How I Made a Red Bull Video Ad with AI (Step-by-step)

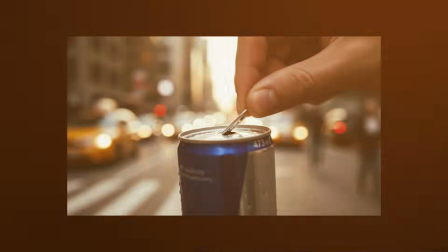[4:07]
Some are over-sharpened, but one stands out. Perfect lighting, sharp detail, and texture that almost looks tactile.
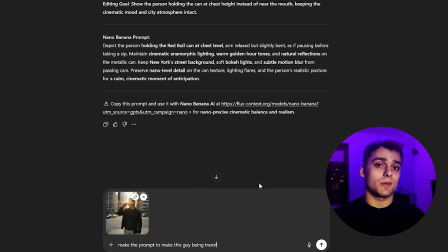[4:15]
That's the one I'll use. Now let's have some fun. I want to add a symbolic transformation moment, the point where the Red Bull gives you wings. I take the shot of the guy drinking and ask GPT to write a prompt that reimagines him sitting inside a cybernetic flying vehicle,
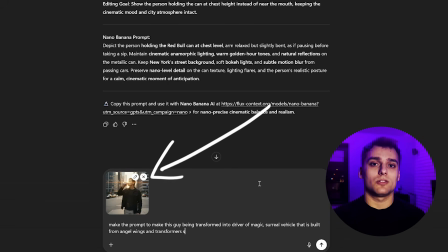[4:31]
glowing with energy, with angel-like wings made of light. Stylized but not cheesy.
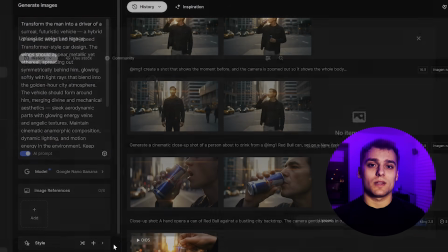[4:37]
Futuristic, cinematic. I drop the prompt into Freepik using Nano Banana, attach our character reference to keep his face consistent, and hit generate.
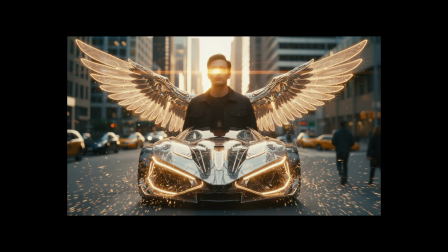[4:45]
The first render looks weird. Too many lens flares, face overexposed.
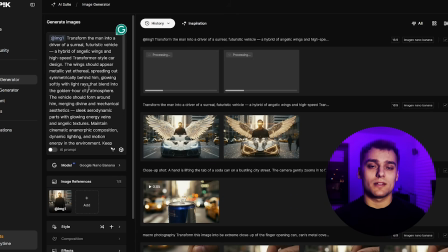[4:50]
I try again, this time asking for less artificial lighting and softer glow.
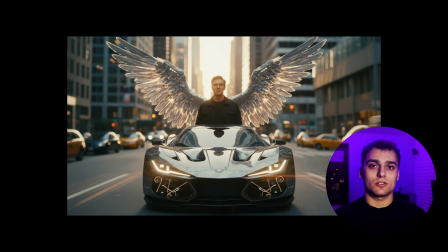[4:55]
Now we're talking. It actually looks like a film still. Same character, believable energy, and the wings concept comes across perfectly.
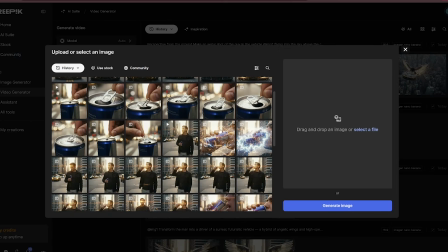[5:04]
Next, I want to connect both moments, the sip and the transformation.
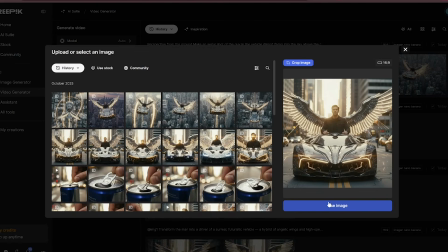[5:09]
So I build a transition using the two images.
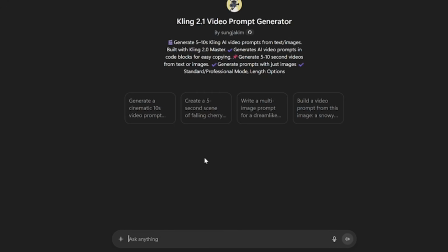[5:12]
Auto mode doesn't handle it well, so I bring both frames into custom GPT with Kling 2.1.
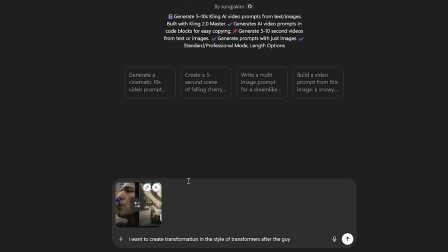[5:18]
I write a really specific prompt, a cinematic energy transition,
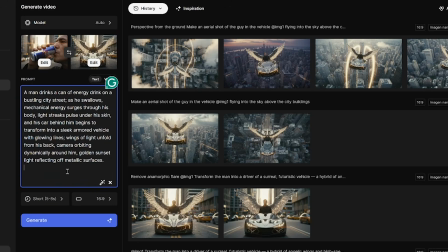[5:23]
light spilling across the screen, maintaining the same face and can, hit generate.
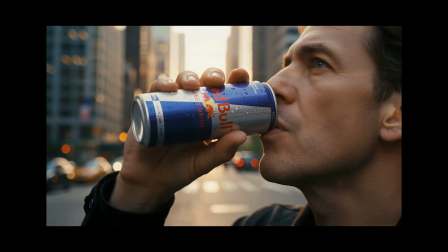[5:28]
After a short wait, perfect. It's dynamic, has flow, and I know it'll cut beautifully in post.
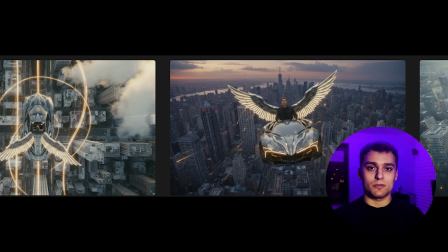[5:38]
Before jumping further, I do a quick test, a few fast generations of the same character flying through the air, just to check if the anatomy holds up in motion.
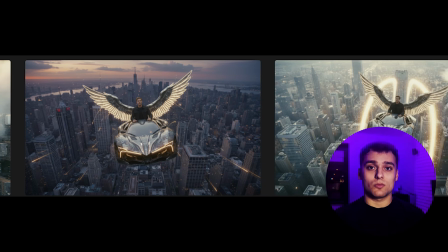[5:45]
Surprisingly, it looks really solid, no weird bending or distortions. We can work with this.
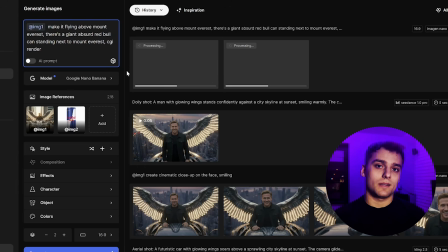[5:50]
Time to change scenery. I take the same character and place him in the Himalayas. I want contrast, icy tones, sharp light, thin air.
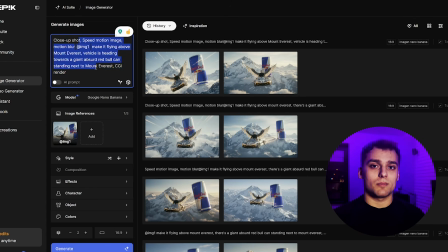[5:58]
Now it's amazing. Crisp, powerful, clean. I modify the prompt again, referencing the previous wide shot to keep framing consistent.
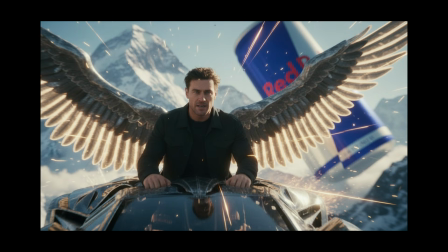[6:06]
And this one just hits perfectly. The color palette, the depth, everything aligns.
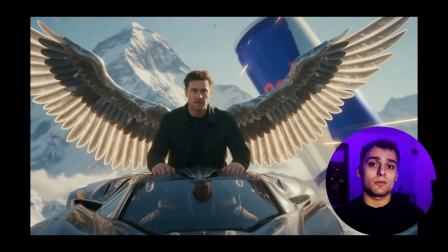[6:11]
This one definitely stays. I try merging a wide and a close-up animation, but it's a mess.
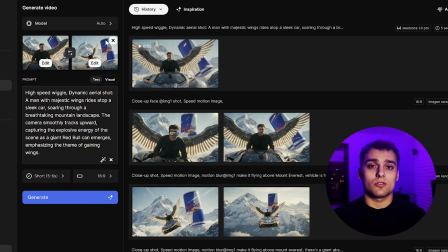[6:16]
The movement breaks apart. So I redo it using only the close-up and add high speed to the prompt to emphasize motion and intensity.
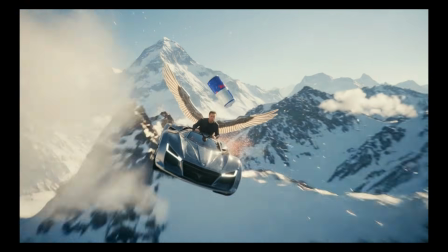[6:23]
That one turns out great. Perfect dynamic filler shot. Next, I move to Egypt.
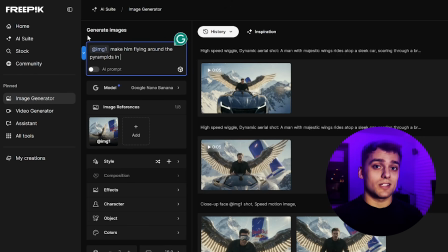[6:28]
Pyramids, golden sand, hard sunlight. Same idea. Red Bull can, cinematic lighting, energy vibe.
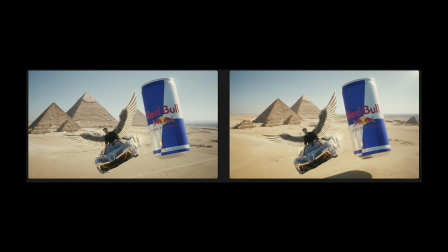[6:36]
The first renders feel too much like a postcard. I tweak the prompt. One of the generations comes out without the vehicle.
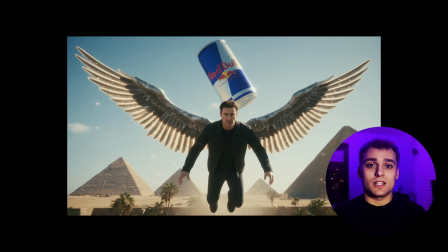[6:43]
At first I think it's a fail, but then realize it's actually a great breather shot between the high energy sequences.
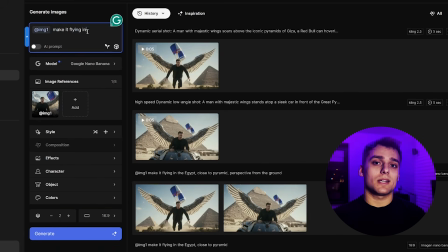[6:50]
I keep it. Finally, I go all in. A space scene.
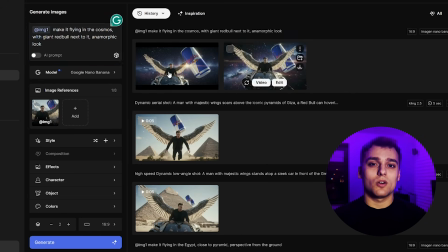[6:54]
Our hero floating through the cosmos, holding a Red Bull can, glowing wings behind him.
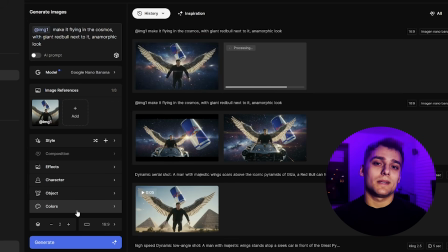[6:59]
I write cinematic, powerful light, energy trails. The output looks solid, not flawless, but it works perfectly as the ending.
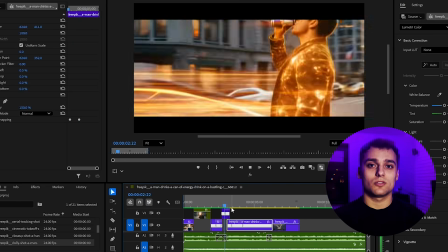[7:07]
Strong, surreal, symbolic. Time for post. Color grade the footage, add a bit of speed ramping, subtle film grain.
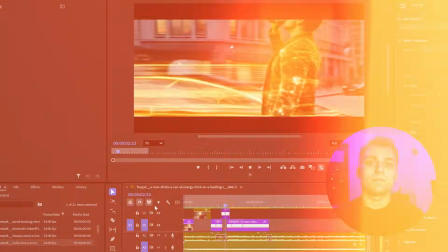[7:14]
It finally starts to look like a real commercial. To wrap up, I run everything through Topaz Labs.
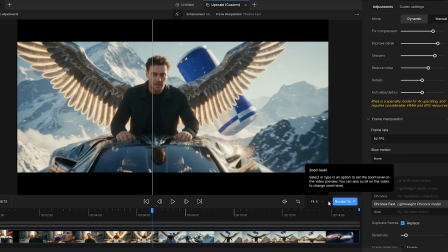[7:20]
Upscale, stabilize, sharpen, color balance, keeping 30 FPS for that cinematic rhythm, no slow motion.
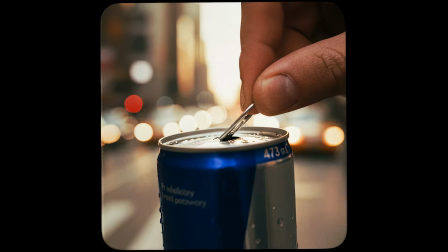[7:27]
After a few minutes of render, done. It looks clean, detailed, professional.
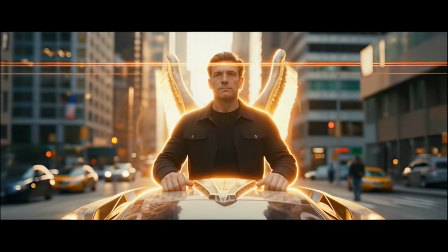[7:32]
You'd never guess it was made entirely with AI.